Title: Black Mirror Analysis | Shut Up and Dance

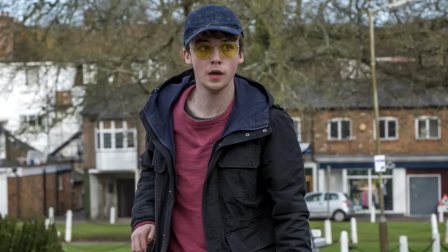The most contemporary episode of Black Mirror presents itself as the most cautionary and terrifying of the lot.
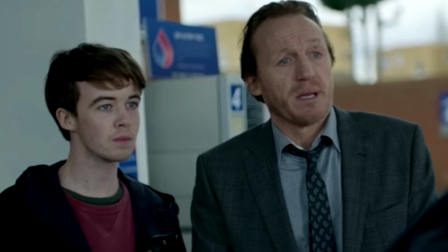Not only is it set in the present and contains no futuristic technologies, but examines the behaviour of human beings and what that means for a technology-oriented society.
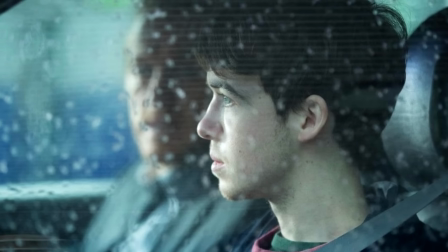Vigilante justice, surveillance, control, sexuality. This episode is chock-a-block full of topics to examine and discuss.
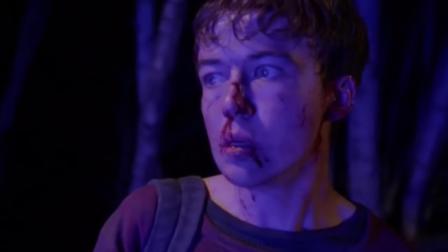Many were left breathless at the end of this story, so if you haven't yet watched the episode,
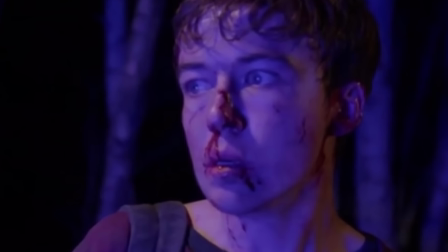I highly recommend you do so, because we're going to talk about nearly everything this story covers,
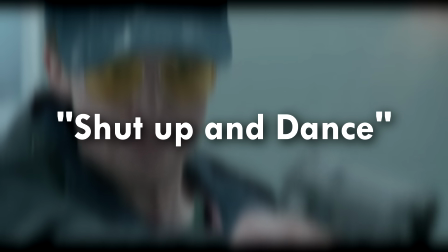starting with the title. Shut Up and Dance specifically refers to the controlling, mocking, and performative nature of the hacker's exercise.
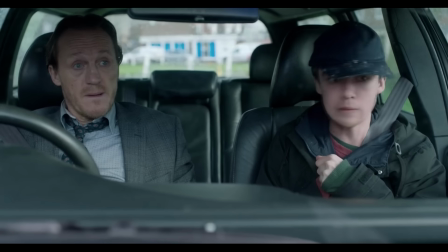The phrase "shut up" is said frequently throughout the episode, but is also directly linked to Kenny's inability to express his concerns about what's happened to him.
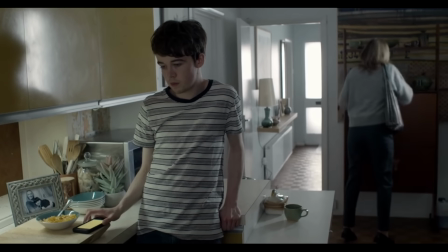He can't talk to anybody about what he's being forced to do and must directly perform orders sent to him through his phone.
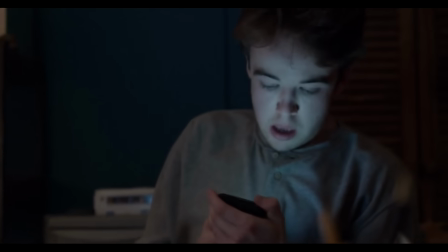He's being held hostage by the technology he has taken for granted, given that communication is now becoming so widely available to all,
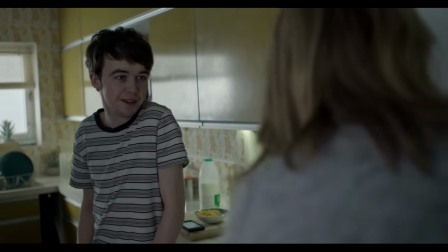and he cannot even call out for help for fear of the ultimate shame being brought down upon him and his family.
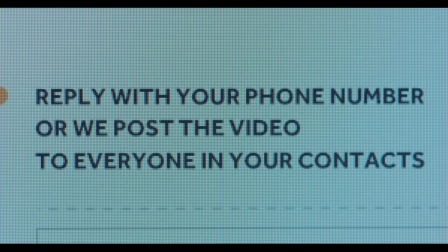One word and the video gets sent out to his entire contact list. He is too scared not to shut up and dance.
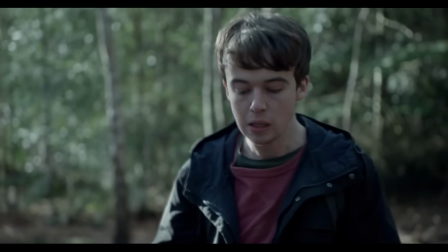Dance being in reference to him being given a set of behaviours and instructions like a performer to ultimately entertain the hacker and be humiliated.
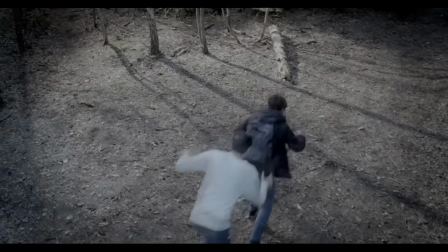There is the element of free will that has been taken away from him ultimately as well.
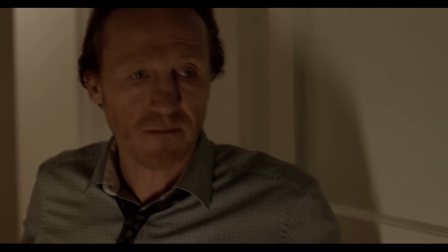Throughout the episode, one might assume that the hackers are playing a game to teach all these people a lesson not to do these awful things again. However, this proves ultimately pointless as the hacker relishes in the nihilistic punishment of the characters, symbolised by the troll face they all get sent via text.
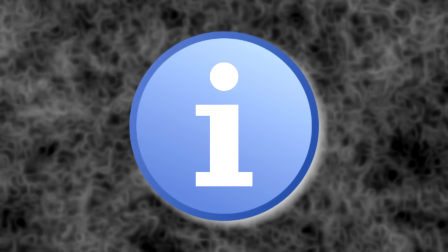The power of information in this information age we seem to find ourselves immersed in appears to be the most valuable substance to human beings.
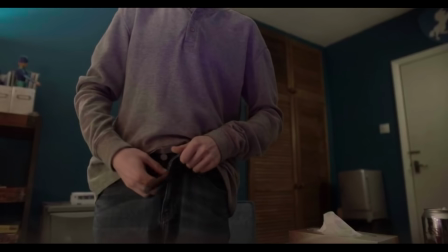One could argue in some ways that it is not the act itself that caused these characters' downfalls, but the information stored on their devices that led to their demise.
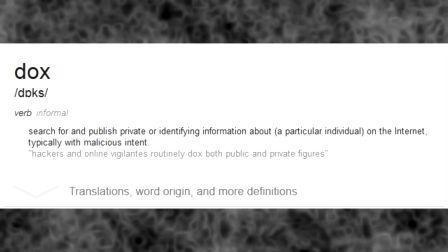We can say therefore that these characters essentially were doxed into dancing, one of the most pernicious internet-based problems with living in an information age.
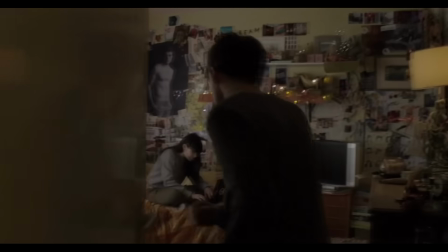There are laws in place that make such things illegal, such as the Data Protection Act, but there is also the responsibility of the individual to use the internet safely.
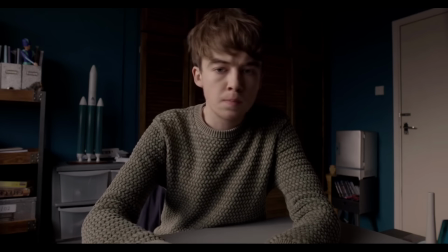This is why you're told not to put information that is personal on your social media accounts and not actively seek software that could breach your device's security.
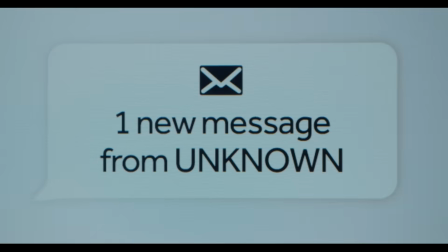There's no hiding on the internet, as they say. The unclear identity of the person sending the texts is ominous,
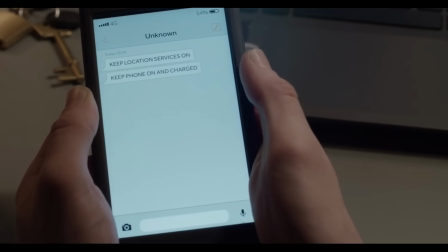as you only see words on a screen in capital letters, simply worded but devastating to anybody on the receiving end.
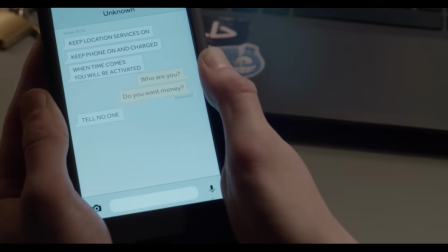This then elevates when the sender pluralizes their identity here.
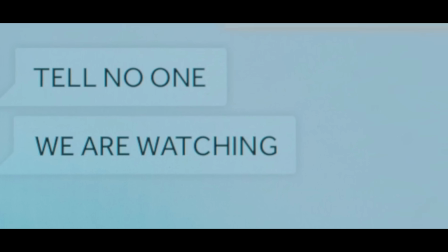This could be a simple trick to make the dancers panic even more, but also reinforces the idea of this being a performance.
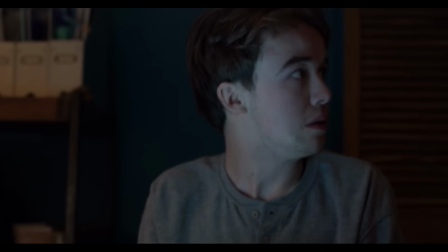He's no longer being watched by an individual, he's now acting in front of an audience.
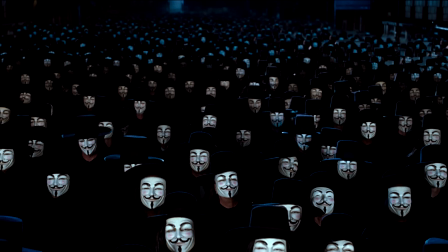An invisible audience certainly, and one that is unremorseful and unresponsive, except for the commands that are delivered to Kenny's phone.
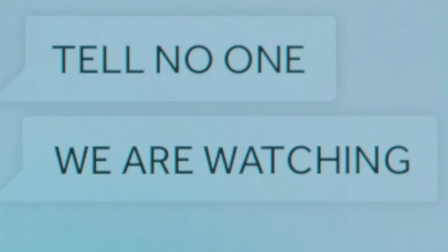This could also imply that he is being watched in multiple locations too, and this could certainly be plausible.
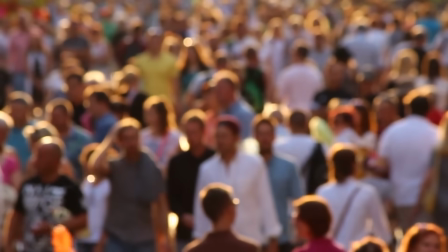Given that most people these days carry a device with a camera built into it in their pockets, what's to say those devices couldn't be hacked either?
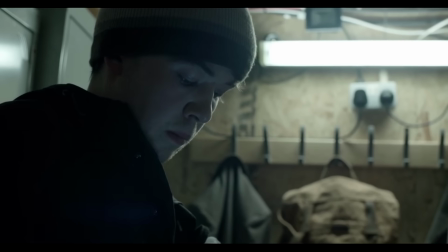The omnipotence of this hacker makes it difficult to imagine him or her as an individual, given that they are all-seeing and all-knowing, despite all they have is personal information.
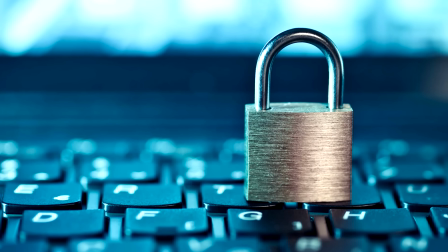This also comments on something I've discussed before regarding the lack of privacy we have in a digital age.
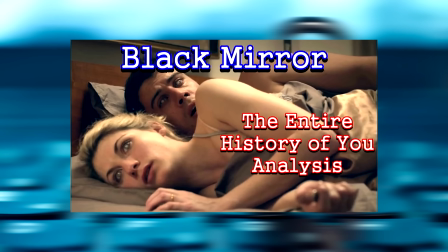Check out my analysis of the entire history of you for more insights on that. Given that we've established there's a large value to information,
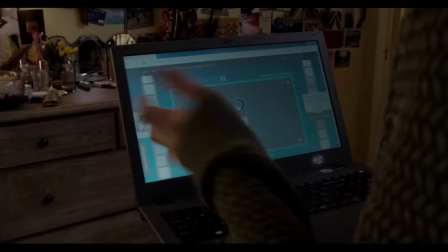the value of screen-based entertainment and media decreases, becoming freely available on an unimaginable scale.
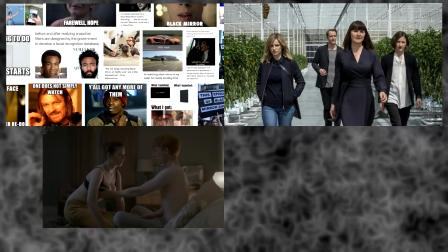This ranges from images, movies, porn, and even video games.
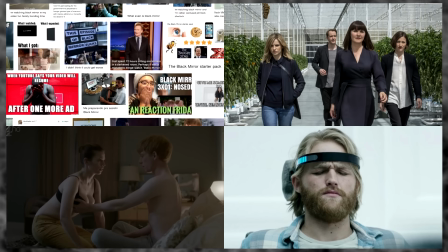What were once considered commodified luxuries are now accessible to anybody who knows how to get hold of them.
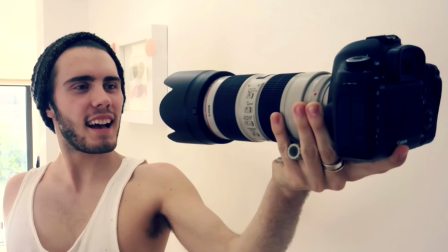This may be a result of people creating their own media now with devices of their own possession and sharing them with the world.
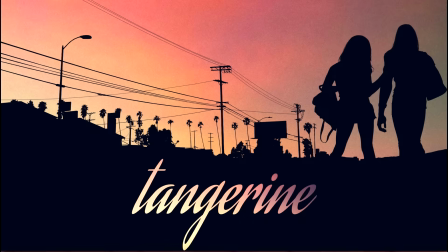The levels of value are somewhat blurred, however, given that full-length films can now be shot entirely on an iPhone.
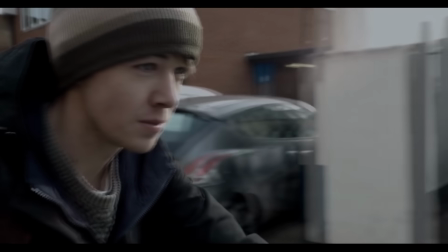I think the episode slightly pokes fun of this whenever we see these GoPro shots of Kenny on his bike, giving it a much more personal feel in both emotion and style.
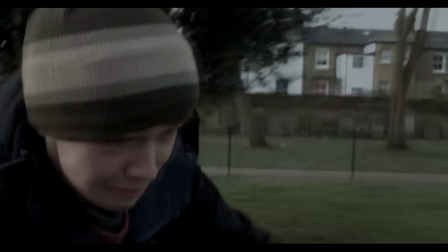It's interesting that when you see videos adopting these kind of techniques on YouTube, they look very visually appealing.
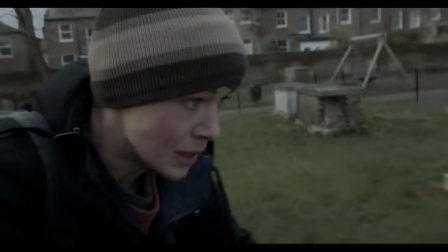Yet here, it's a normal-looking guy on a cloudy day in England,
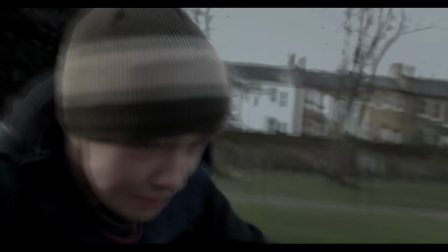perhaps commenting on the mundanity of life continuing on despite the overwhelming effect of technology on our daily lives.